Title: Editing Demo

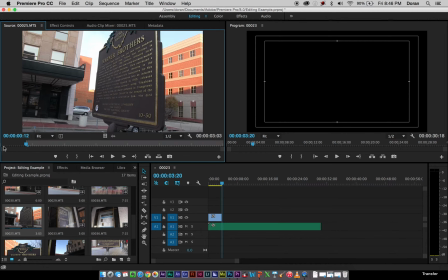[4:06]
It's not very long, so I want to take a few frames in because I'm going to use a transition. I'll play that out to see where we're at. This clip itself is only a little over 3 seconds, so maybe about here. And again, this is going to help us tie together.
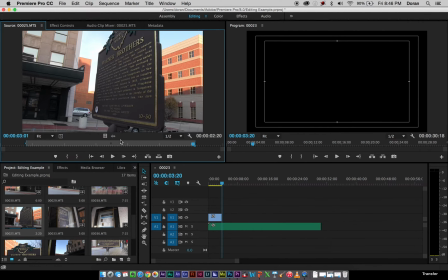[4:23]
Whoops, see how I dragged it from the box? It would have gave me audio. So I'll drag it from the video clip only.
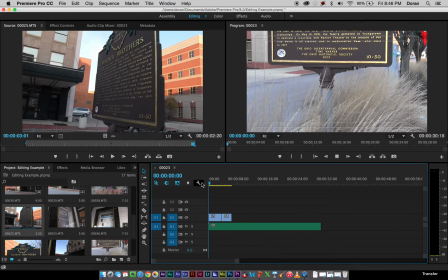[4:28]
And start playing.
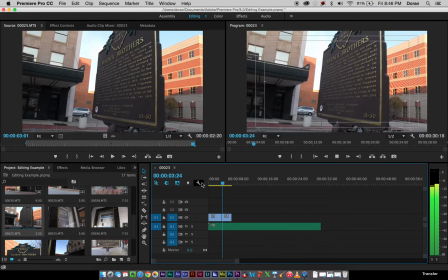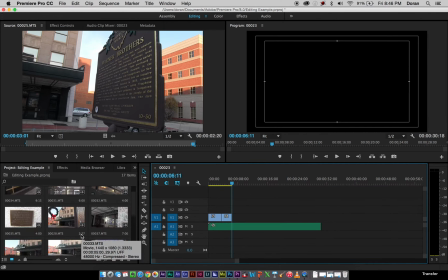[4:36]
And we need to see something Dior now. We need to know that we're at the place, what it's called now. Oh, this was the shot I was actually looking for.
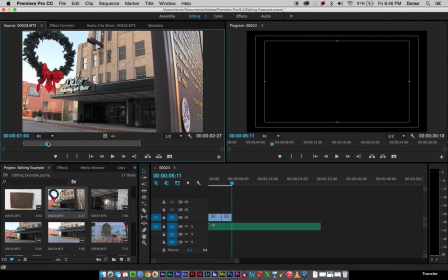[4:46]
You always find it when you're not looking for it. See, I've even put it in and out before when I was kind of playing around with this. I'm going to get rid of this clip, which is okay to do. We're editing. I'm going to drag this video clip in because I've already got it all kind of picked out the way I want it.
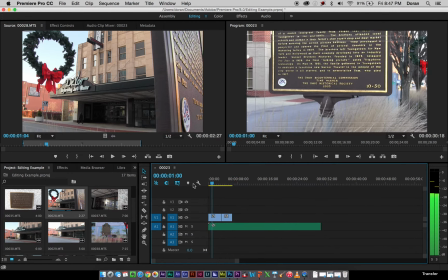[5:00]
And now let's see what that looks like. It shows Dior and Warner Brothers in the same reference, which is one of the things I was really going for.
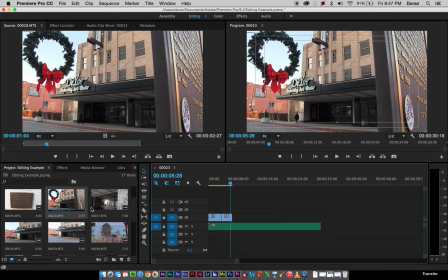[5:09]
And now from there, if you know the history, which I guess let's get to the history in a minute.
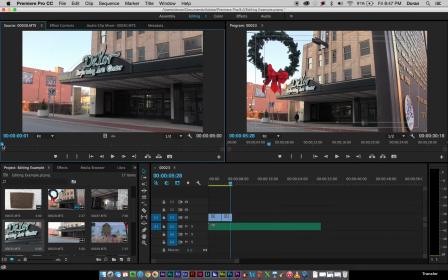[5:15]
We have these two shots of the front of the building. This one they do a push.
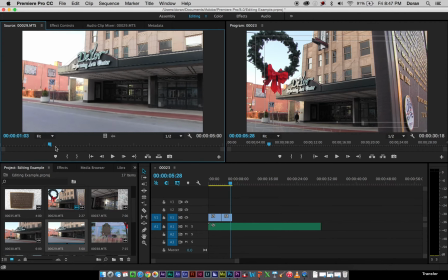[5:23]
And on this one, they do a push.
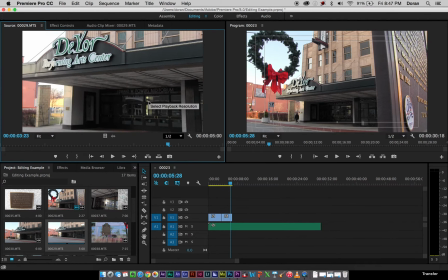[5:30]
But you get to see the Edward Powers Auditorium, which is what it was before it was the Dior. So it actually was the Warner Brothers, then Edward Powers, and then it was the Dior. So now I think I'm going to take this shot.
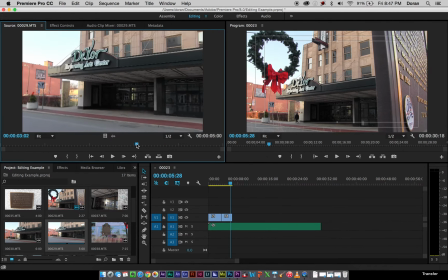[5:42]
I like to tell a little bit of a story here with these video clips without saying anything.
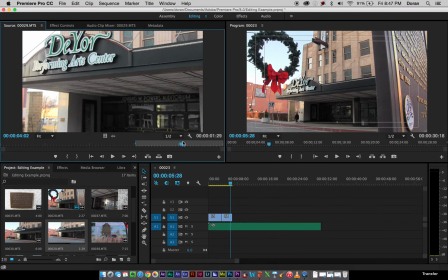[5:46]
And as we get a little bit closer here, I can make my out point.
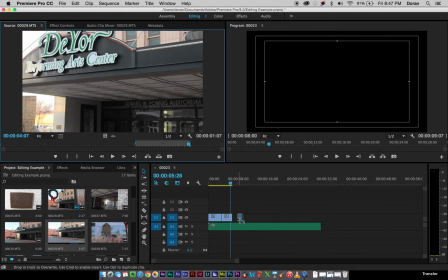[5:52]
Oops, I almost did it again. I'm going to drag my video clip only. See what we look like now.
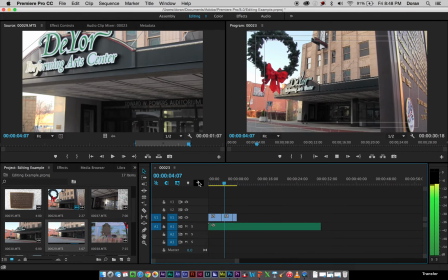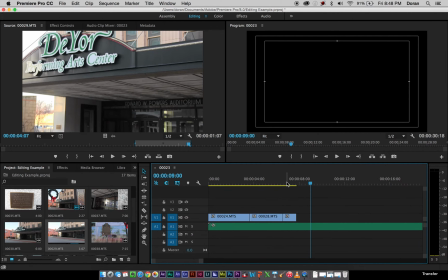[6:08]
And that was really quick, so you can do a couple things. I can either pick a different shot, or in Premiere I can actually change the speed.
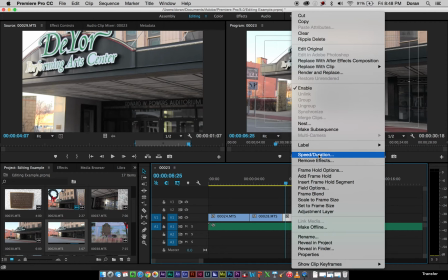[6:15]
So, excuse me. So I'm going to actually go to the speed duration.
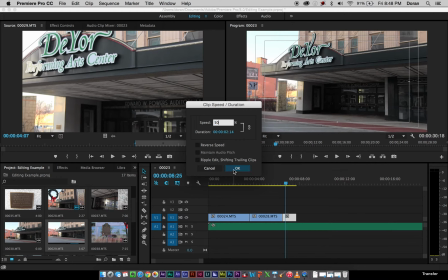[6:19]
I right-clicked on it there, and let's say I take that at half speed, so 50%, and let's see if that makes it any better. It's not bad. Maybe not the most perfect thing, but you can kind of play with these kind of things when you're doing here.
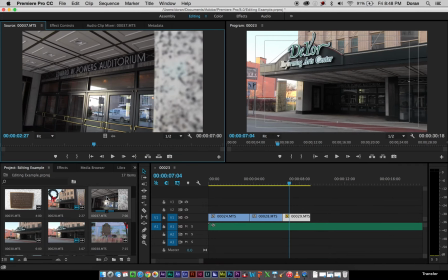[6:35]
But I want to go ahead and show now that it is now, in fact, the Edward Powers Auditorium. Let's see what other shots they gave me to work with.
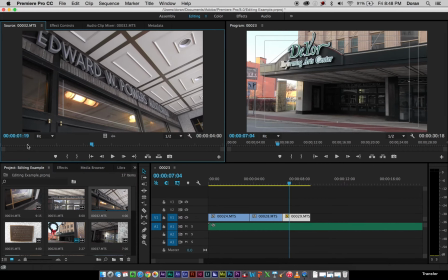[6:46]
This would be kind of jarring because it's coming from a different angle, so I'm probably going to skip that one.
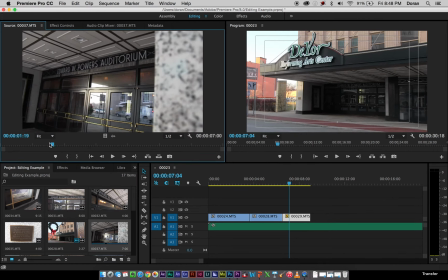[6:52]
So I think this is going to be our shot. And again, this is why you guys use a tripod. All of our shots are shaky, and I could use an effect, but we don't want to go and do that, I think, today. Take it about as long as I can. But yeah, definitely use a tripod. I mean, there's no reason that he couldn't use a tripod for that shot.
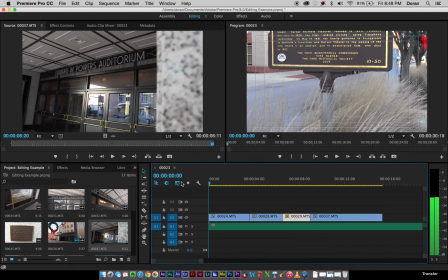[7:11]
Let's see.
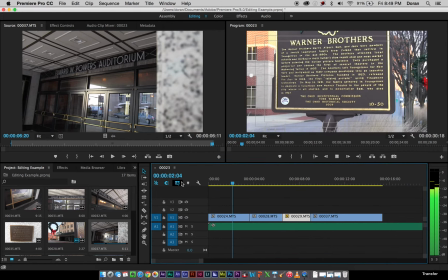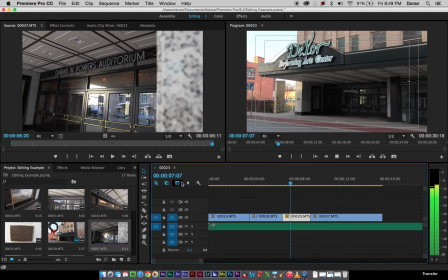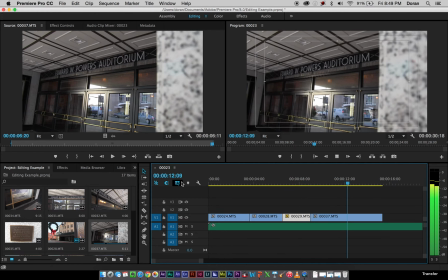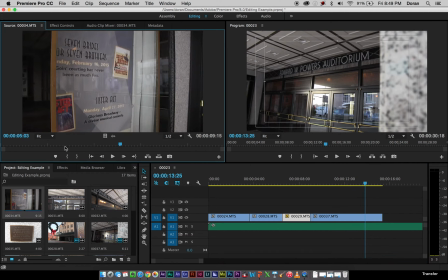[7:27]
And I think he's got some of the playbills here, if I'm saying that correctly. He does a pan up. Again, you see he did not use a tripod. This shot would have been a lot smoother had it used one, but I am going to use it for this purpose.
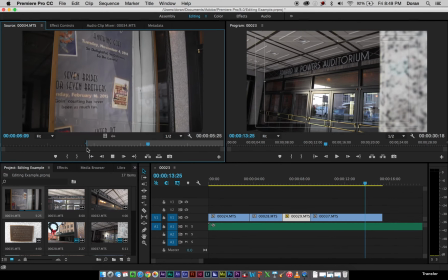[7:42]
So I marked my endpoint there with I. I do a little tilt up. I mark O for out. I'm going to drag it on.
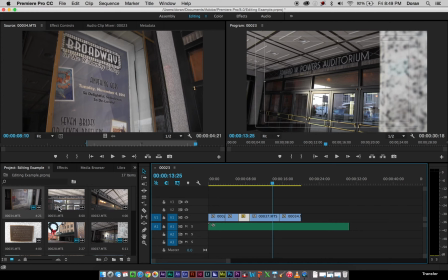[7:52]
And I'm getting close to the end of my shot, my music that I picked out here. And maybe I can end with, this has been a National Registered Historical Place.
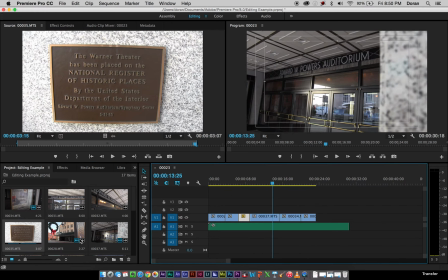[8:04]
Let's see how close we get to the end of the music. Well, not quite long enough, but again, we're editing, so we can fix that.